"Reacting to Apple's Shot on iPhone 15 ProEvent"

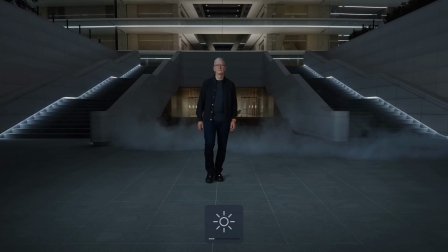[0:00]
If you watched the last Apple event and you've seen the behind the scene,
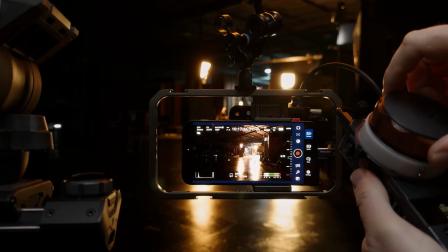[0:04]
I want you to tell me how they connected the Nucleus M to the iPhone 15 Pro Max and pull focus. And I know some of you smart people would know that is something that I'm really interested in.
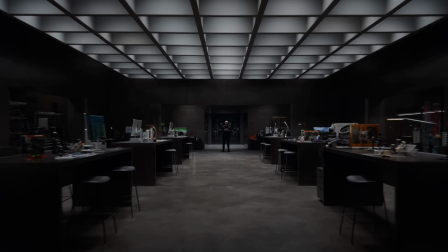[0:21]
Also, this is when they say, show me you have the best camera in any smartphone without showing me you have the best camera in any smartphone, because this event had nothing to do with the iPhone, also everything to do with the iPhone. And I really love Apple marketing, so we are going to talk about this video right now. Also, if you're new here, I appreciate you for stopping by. And one of the most important things that we're also going to talk about is why or how
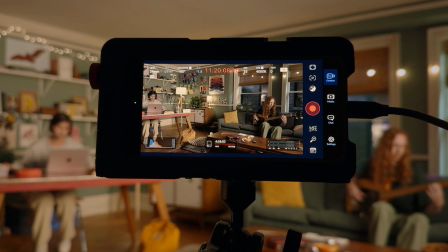[1:02]
Apple had so much to do with us getting the free Blackmagic camera app.
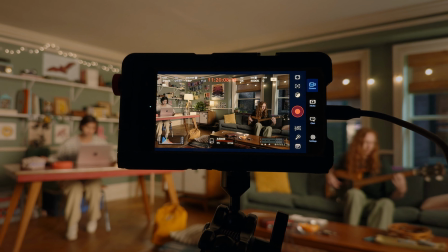[1:08]
Obviously, I'm going to load on the video. By the way, I do have a computer here in front of me. That's why you'll be seeing me just looking at my screen. But hey, listen, this video right here, I honestly surprised me, because when I watched the event, I didn't think much about the image quality, but it was a bit softer, I must admit. And I'll actually tell you why. You can also tell this was shot on iPhone.
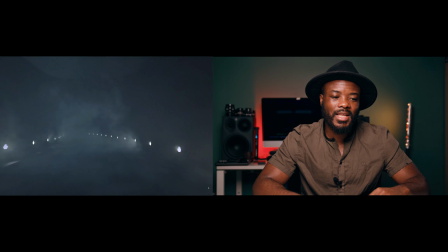[1:42]
So let's go. And the first shot, as you can see, they kind of like keep the Halloween theme a bit, you know,
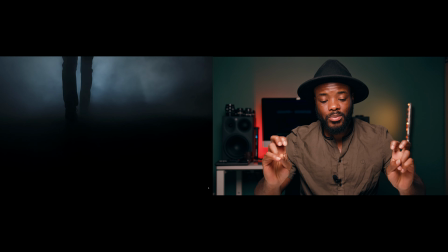[1:50]
mysterious lighting, and this was to kind of like prove that their phone can handle too much light,
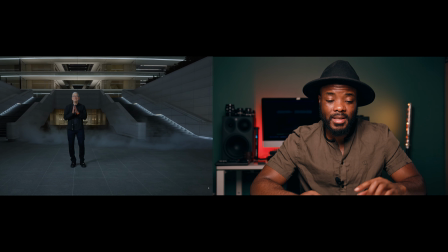[1:57]
or they may be trying to show you some type of cinematic things that they want you to see.
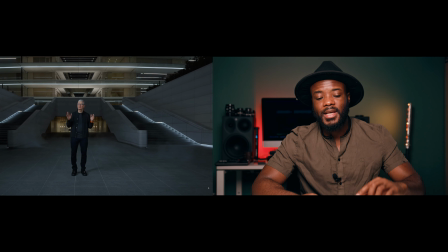[2:04]
And one thing that I'm actually going to hold on is to this first frame of Tim.
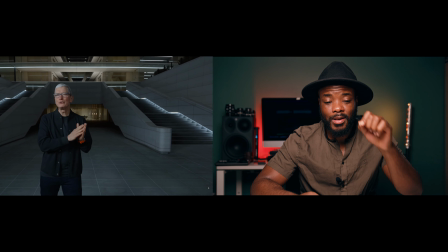[2:10]
Listen, the lighting here, it is phenomenal, and this is one thing that I love, that the people behind this production, they actually knew what they're doing. They also know the strengths of the iPhone and the weakness of the iPhone, so hence why they had to have so much light.
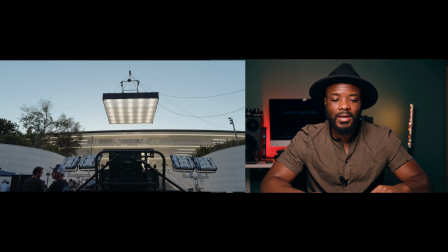[2:32]
And obviously, if we look at another shot of the same framing, you will see that they basically had a lot of lighting going on to kind of like help the iPhone.
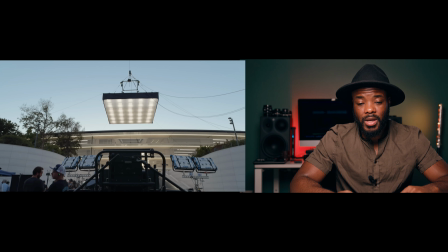[2:48]
And what you can see here, they have like a big overhead, which is beautiful and soft, obviously, to kind of like help the iPhone to shine more. And they do have the sky panels, and I really like how they kind of like do their lighting.
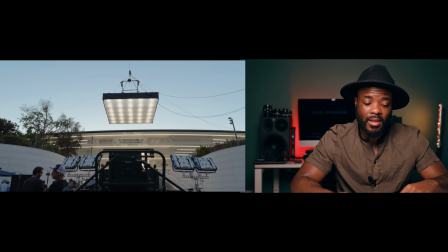[3:05]
So this, it seems like there are two sky panels together in each block.
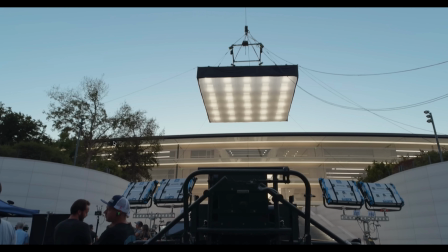[3:13]
So this looks like the sky panel 120C, which are very light and a bit softer than the previous model. The first thing you also see is how even the light is, which is really good.
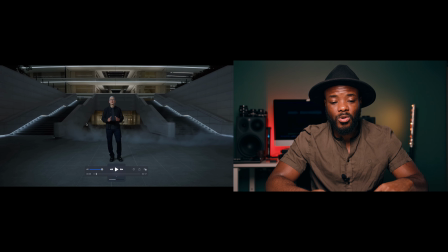[3:27]
And I like how they kind of like, hey, let's throw some smoke, it's Halloween, let's give people like the Halloween theme. And one thing that I've actually noticed here, the black level on the iPhone is really good, and I also going to talk about that when I speak about color grading with the person that they choose to bring in this video.
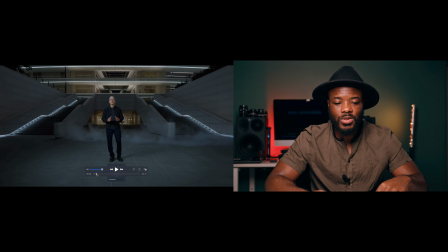[3:47]
And obviously, when we go back to another frame, you can see here again,
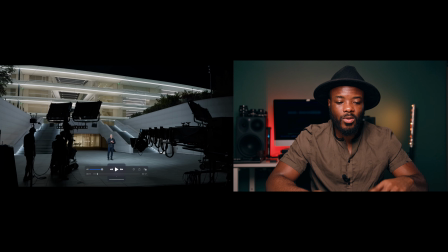[3:52]
you have the sky panel or sky panels here, and this is like a video transmission for wireless, because as you know, they connected the iPhone to so many screens, as they say. And they do have the Technocrane.